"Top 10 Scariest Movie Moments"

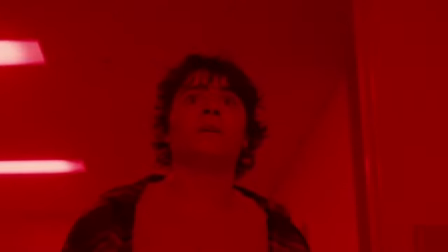[0:00]
Horror movies exist to help humanity purge our subconscious. We gain a sense of catharsis by witnessing our deepest and darkest fears realized on the screen.
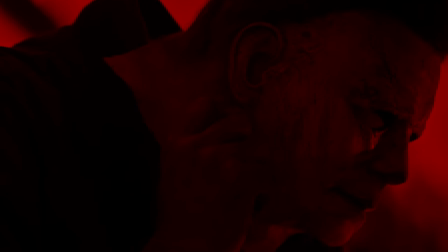[0:09]
Today on Graveyard Shift Ranked, we're examining the scariest movie moments of all time.
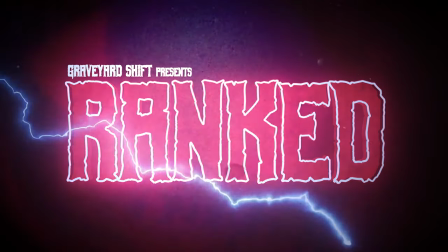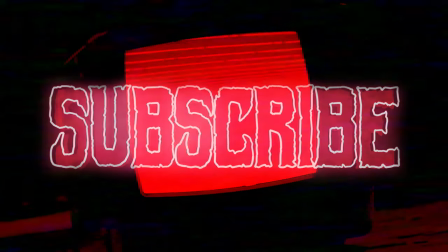[0:22]
Before we get started, be sure to subscribe to Graveyard Shift to stay up to date for all your horror needs.
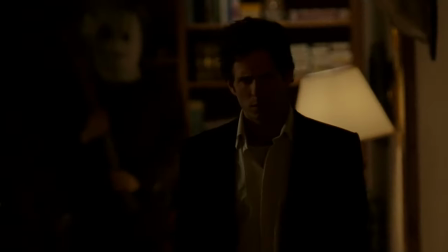[0:31]
Released in 2008, The Strangers is a pulsing home invasion movie written and directed by Brian Bertino.
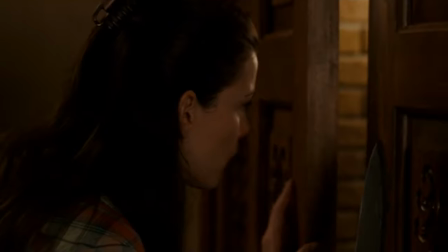[0:38]
The plot centers on a couple who are having a fight when mysterious assailants begin to terrorize their home.
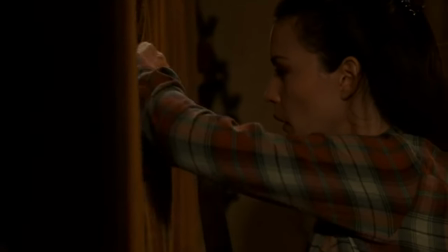[0:43]
In the middle of the movie, Liv Tyler's Kristen is observed by a masked man from the shadows in her kitchen.
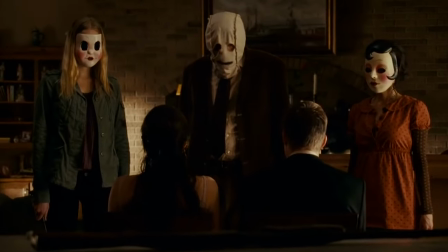[0:49]
It's a harrowing and haunting moment that still sticks with movie audiences to this day. It's a perfect replication of the deep-seated fear that we've all experienced at one point or another.
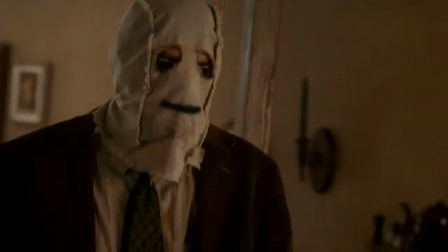[0:58]
Am I really alone, or is someone watching me?
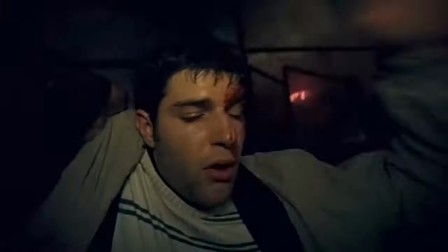[1:05]
The French New Extremes movement from the mid-2000s hasn't necessarily left the cinematic mark that everyone thought it would.
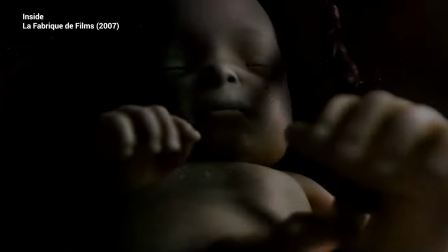[1:11]
But let's be real, irreversible and high tension are modern-day classics. A slightly deeper cut from this era is the film A L'Intérieur, a.k.a.
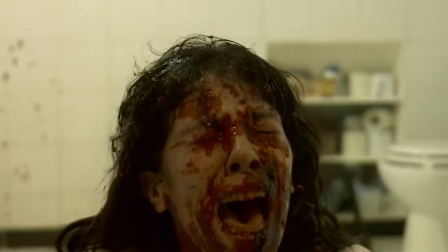[1:20]
Inside, which follows a pregnant woman attempting to fend off a mysterious stalking during a home invasion.
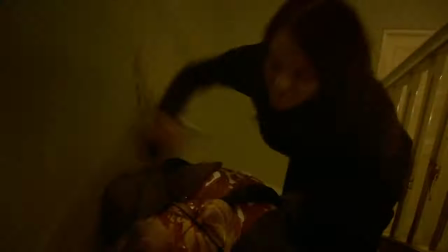[1:25]
The scene in question features a protracted and extended fight scene on a flight of stairs. We follow the two characters as they're literally fighting to the death.
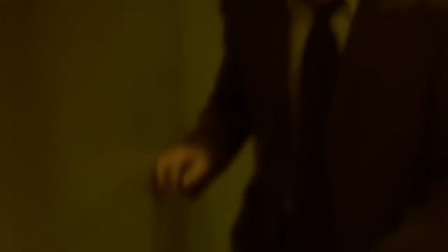[1:33]
The white-knuckle tension in this scene is as horrifying as it is memorable.
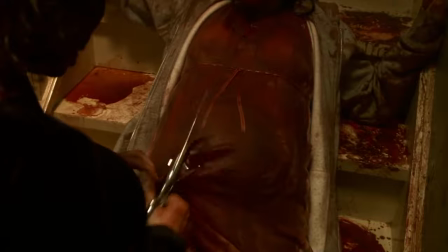[1:37]
The practical effects and gruesome reveal is one of the most iconic horror movie scenes ever produced.
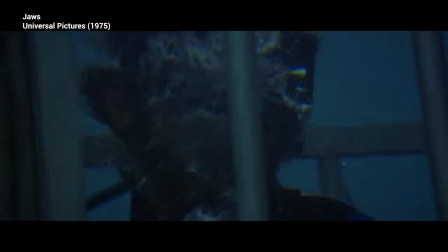[1:46]
Steven Spielberg's 1975 horror classic Jaws shocked audiences
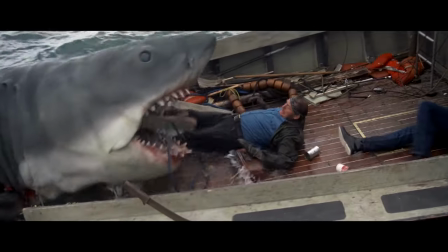[1:51]
and single-handedly guaranteed that no one would ever look at the ocean the same way again.
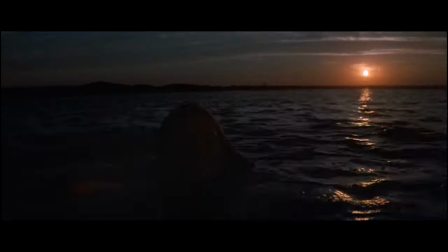[1:56]
The film's opening sequence, where a young woman is swimming in open water, is still talked about today.
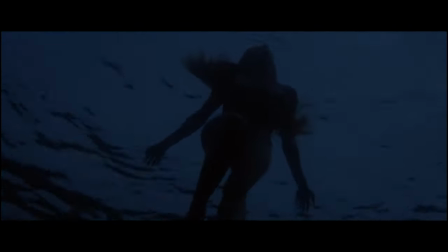[2:02]
The tension it builds and ratchets up as we circle the prospective victim has left a deep groove on the psyche of America. It's all the more unsettling that we're following her from the POV of the shark. Spielberg's genius is on full display in this scene.
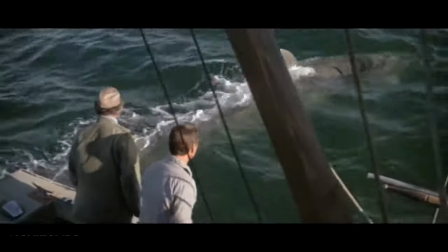[2:15]
And when you combine the creative choices of John Williams' iconic, pulse-pounding score, the scene is propelled into pure, nightmarish, cinematic gold.
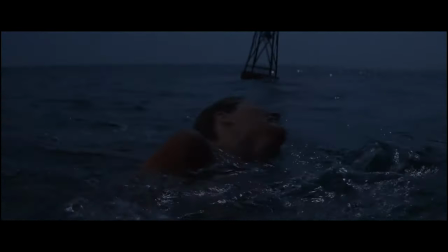[2:23] God, please, no!
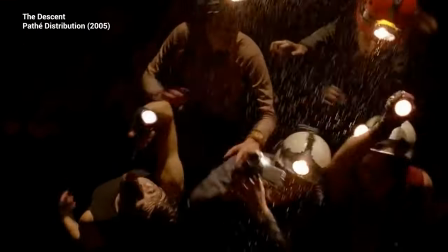[2:30]
The Descent was the movie that put Neil Marshall on the map.
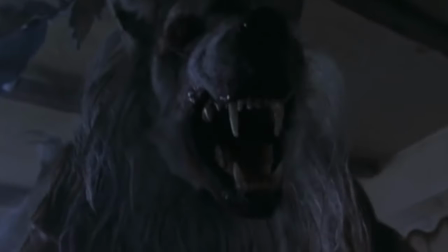[2:33]
Yes, his first movie, Dog Soldiers, is a great schlocky, let's hunt some werewolves picture, but The Descent is a disturbing classic.
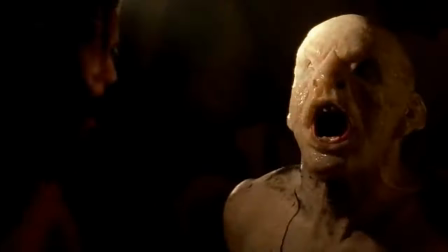[2:41]
Film follows a group of friends who go cave spelunking and then discover roving bands of subterranean dwellers who are hungry for flesh.
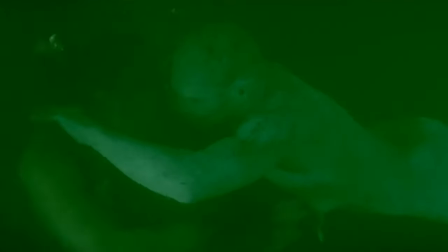[2:48]
The final scene in the movie features one of the most claustrophobic and excruciating sequences ever put on film.
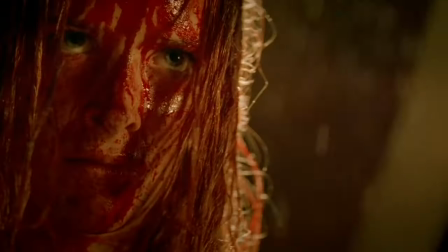[2:54]
If you're afraid of small places, being trapped in a cave, or being covered in blood, this might be one you sit out.
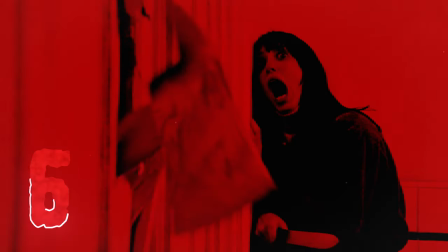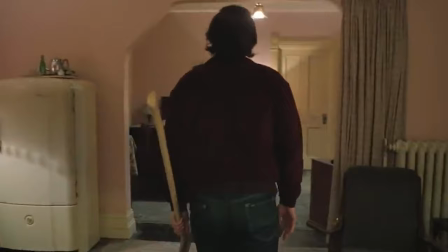[3:05]
Stanley Kubrick's classic horror film, The Shining, redefined what horror was.
Mouth come mouth, wherever you are.
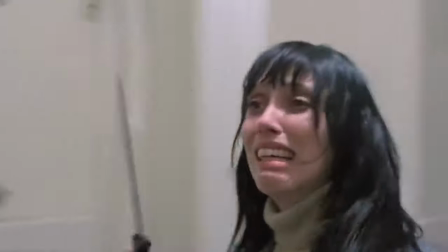[3:12]
The iconic performances from Jack Nicholson and Shelley Duvall propelled the film into the cultural zeitgeist in a way that very few films achieve.
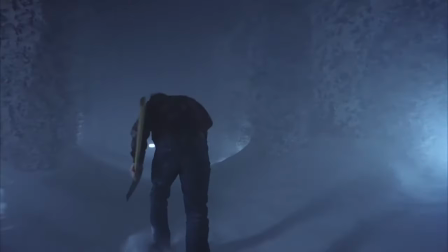[3:20] Here's Johnny.
However, in the final maze scene that really sticks with people, the lighting, the directing,
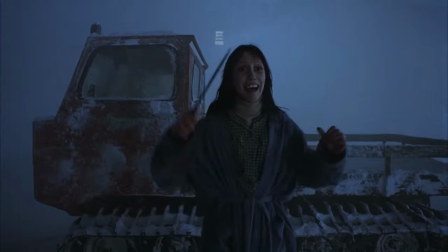[3:28]
their manic and frantic energy, this scene is bone chilling, even after all these years.
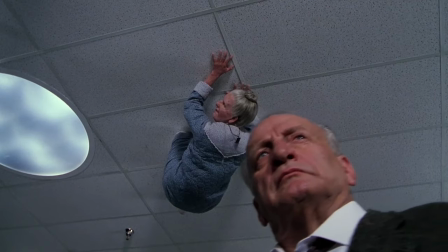[3:36]
Long prolonged takes are a staple of the horror genre, but none are quite as horrifying as the example on display in The Exorcist 3.
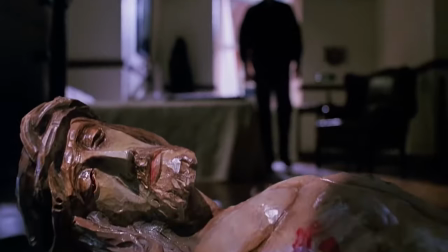[3:43]
A criminally underrated film, The Exorcist is a near-perfect horror movie.
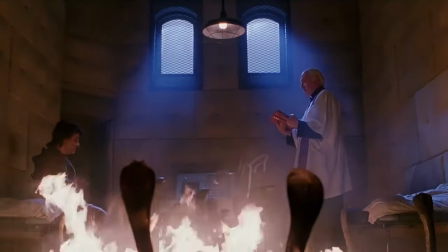[3:47]
Nearly all of its sequels and prequels have had behind-the-scenes drama, which is why most people disregard Exorcist 3 as the classic it truly is.
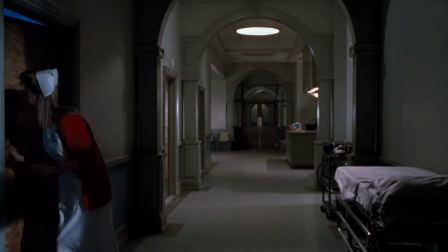[3:55]
During the film, we spend a solid five minutes watching a nurse go about her business. She wanders from room to room, checking on patients and so on.
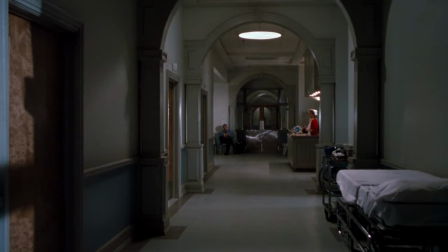[4:03] God, I'm going to sleep.
The eerie removed camera angle adds an unsettling component to the whole thing.